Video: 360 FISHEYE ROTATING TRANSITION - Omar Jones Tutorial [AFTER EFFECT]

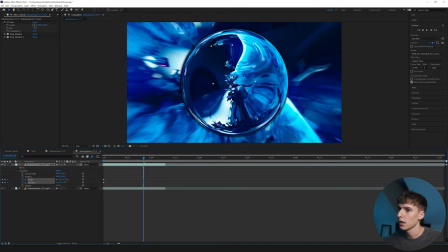[4:10]
And we're gonna have it zoom down so it kind of bounces,
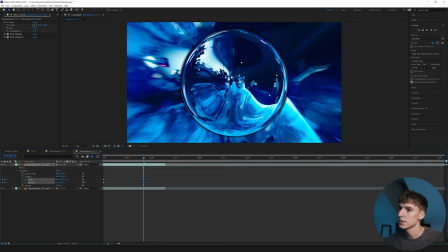[4:14]
and then rotate the opposite way, kind of go to 0, but I'm gonna have it go past 0 a little bit so it has a little bit of like a bounce
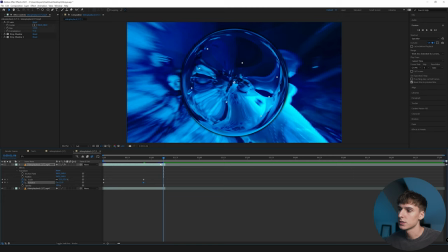[4:21]
twist, because if you stop right at 0, it would still kind of look a little robotic in my eyes. So that's what we're gonna do to kind of combat that, and as well play with the keyframes.
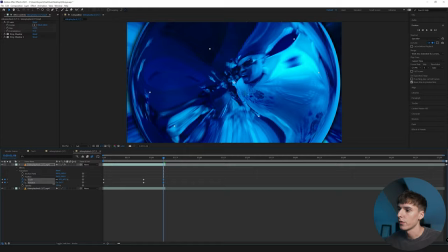[4:29]
And then go to the end and maybe scale it up,
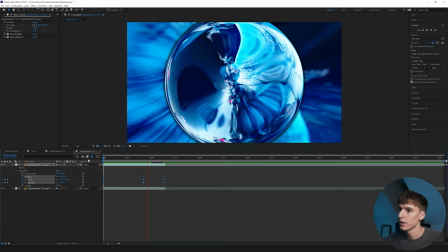[4:33]
and then rotate the opposite way, and I'm just gonna go a little past the full rotation.
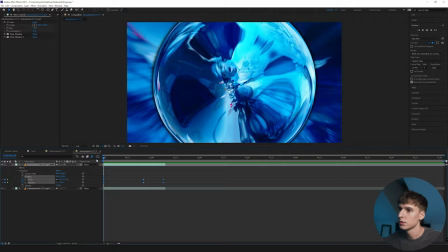[4:39]
And if you play that, you can see
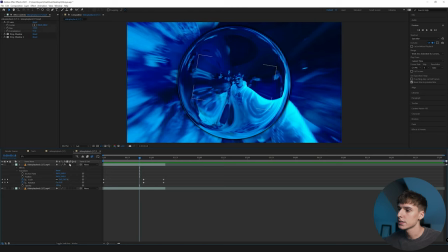[4:43]
it's kind of cool, but it looks really like digital and forced.
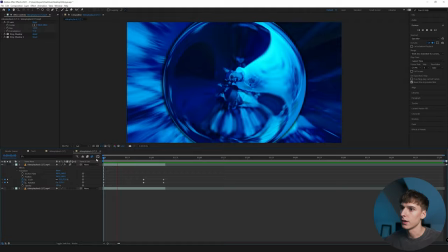[4:48]
So one thing to fix that is go ahead and turn on this motion blur. That's going to already make it look a little bit better.
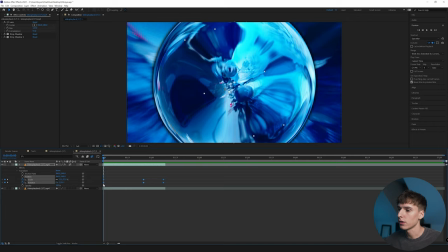[4:54]
And now you can see that looks a lot smoother already. And then another thing you can do is highlight all the keyframes, right click on it, go to easy or keyframe assistant and click easy ease, or you can press F9 on your keyboard.
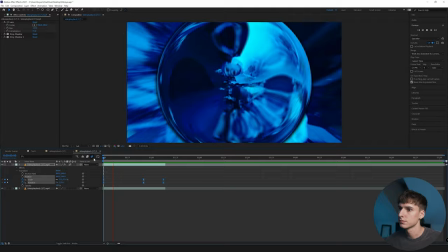[5:05]
And now this easy ease should give it a little bit more bounce once it's done rendering out here.
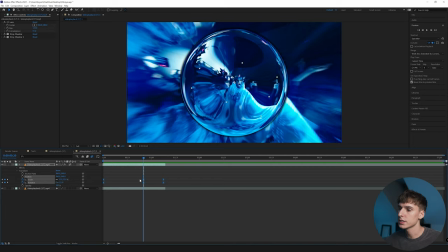[5:09]
You'll see So now it has a little bit more bounce, but the movement of the scale and rotation are at the exact same time. So to get it a little bit more unique looking, to get it looking a little less robotic and just more natural looking, I'm gonna highlight all the rotation keyframes and then go to graph editor.
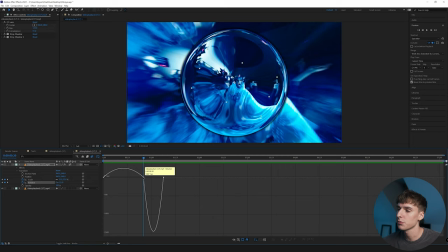[5:26]
And if you're not familiar with the graph editor, I'd recommend you kind of learning it. It takes a little bit of time to learn. In the video, Omar Jones used the graph editor and he's like actually really, really good at it. So that's why all the motion, the digital zooms, the transitions, all that stuff look really, really smooth. If you're not already familiar with the graph editor, basically what it does is it changes velocity at which everything changes.
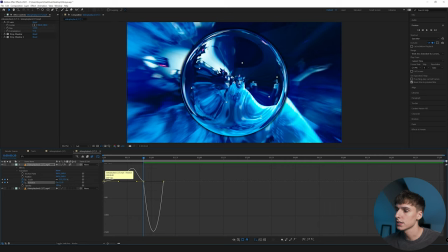[5:45]
So if I were to drag this right here forward, what that's gonna do is it's gonna take a longer time to rotate at the beginning, and then it's gonna go fast, and then it's gonna go slow. Basically, the higher up the graph is, the faster it's gonna be for our case.
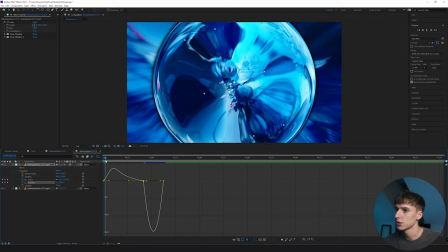[6:00]
So I actually want it to spin pretty fast at the beginning and then slow down.
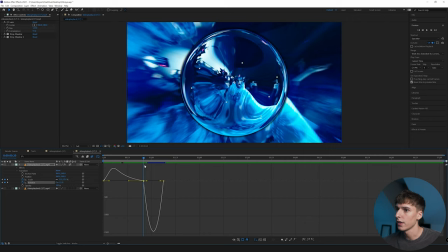[6:04]
So it should spin majority here and then kind of do a little slow.
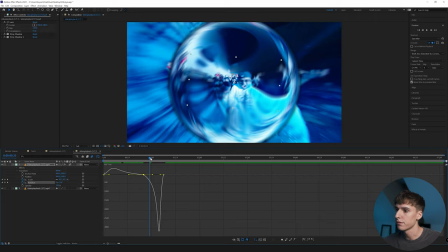[6:09]
And then I kind of want to do the opposite here. So maybe have it go slow and then fast at the end.
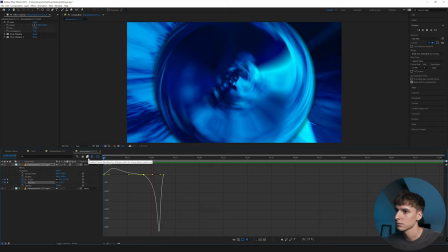[6:16]
And we'll see what that looks like.
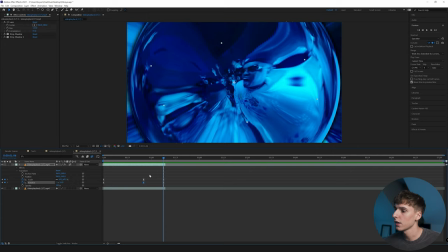[6:20]
And I think that looks really, really good actually. And you can go ahead and do that for the scale as well.
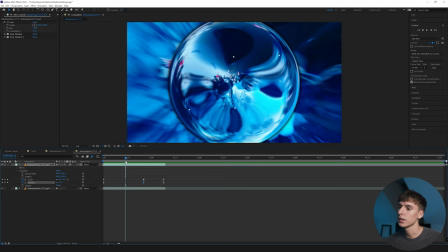[6:25]
It's really just dependent on what you want. But I think the reason this works out really well is now because the rotation is moving at a different speed than the scale. So when you went ahead and easy-eased both of them, they were kind of just doing the exact same thing. But now that you went ahead and used the graph editor on one of them, one's moving at a certain rate and then another is moving at a different rate.
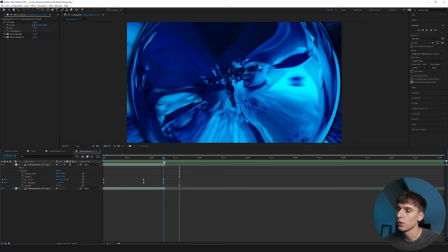[6:45]
And since the clip we're working with is a really short clip, I'm not actually able to have the footage play after the transition. So what I'm gonna do is just duplicate both these layers, drag them over, and I'm gonna reverse the time of each of them.
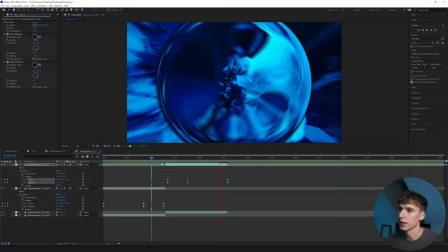[6:57]
And you can see now it will just do the transition in reverse, which might be a cool effect. I don't know if that's something you guys are into, but if you wanted like a boomerang effect, you could do something like that.
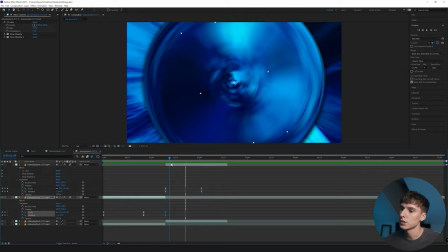[7:10]
Obviously it's a little harsh, but I'm actually not going to use it for that. I'm going to use it so it ends.
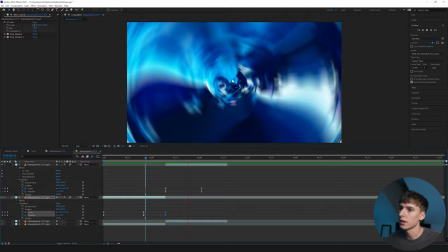[7:14]
So I just keyframe the scale and rotation back down to normal here right at the end.
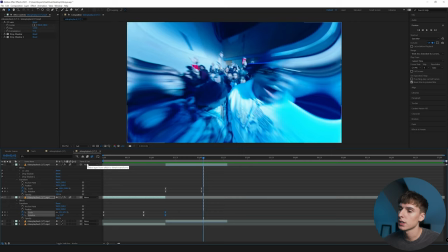[7:19]
So that way it kind of just goes back into a normal clip.
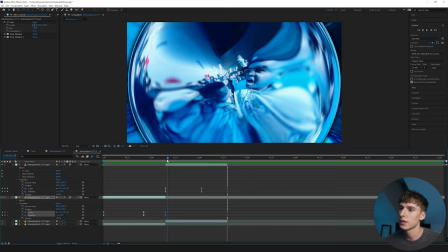[7:23]
Basically, this whole entire effect is just going to be you playing around with the keyframes and the graph editor.
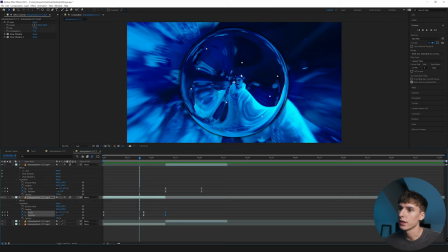[7:29]
I think those are the two main things that you're going to have to use to get a similar look. I noticed there was one clip where it had like the spheres, like three of them, and they were kind of sliding side by side.
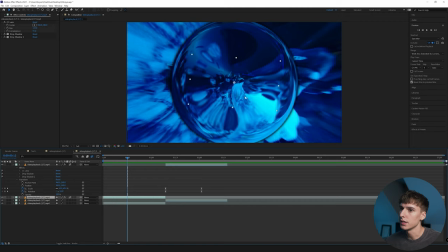[7:38]
So I'll show you how to do something like that. Basically, just go to wherever you want that effect to take place. I'd probably recommend already animating the ball with the rotation and everything, and then right clicking on it, going to pre-compose, but make sure you click move all attributes into the new composition and adjust composition duration to the same span.
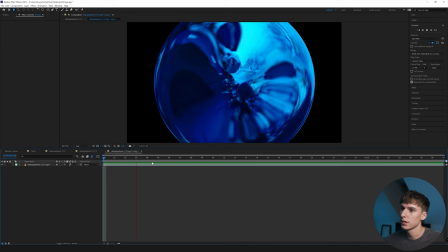[7:56]
And then it will open and you can see you'll have the clip playing.
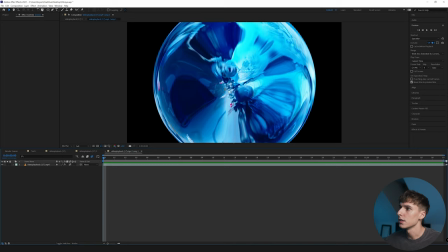[8:01]
And what I'm going to go ahead and do actually is go to composition settings,
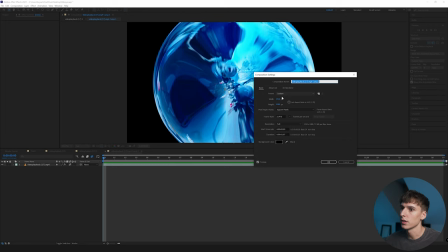[8:06]
because we want three of them side by side and we also don't want it cutting off at all.
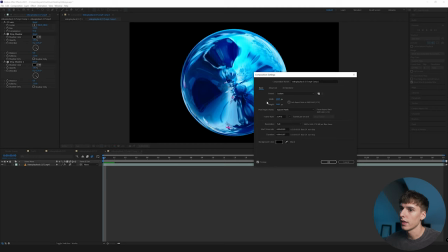[8:10]
So I'm going to make the height something so it shows the whole clip, and then just do roughly enough room for there to be three.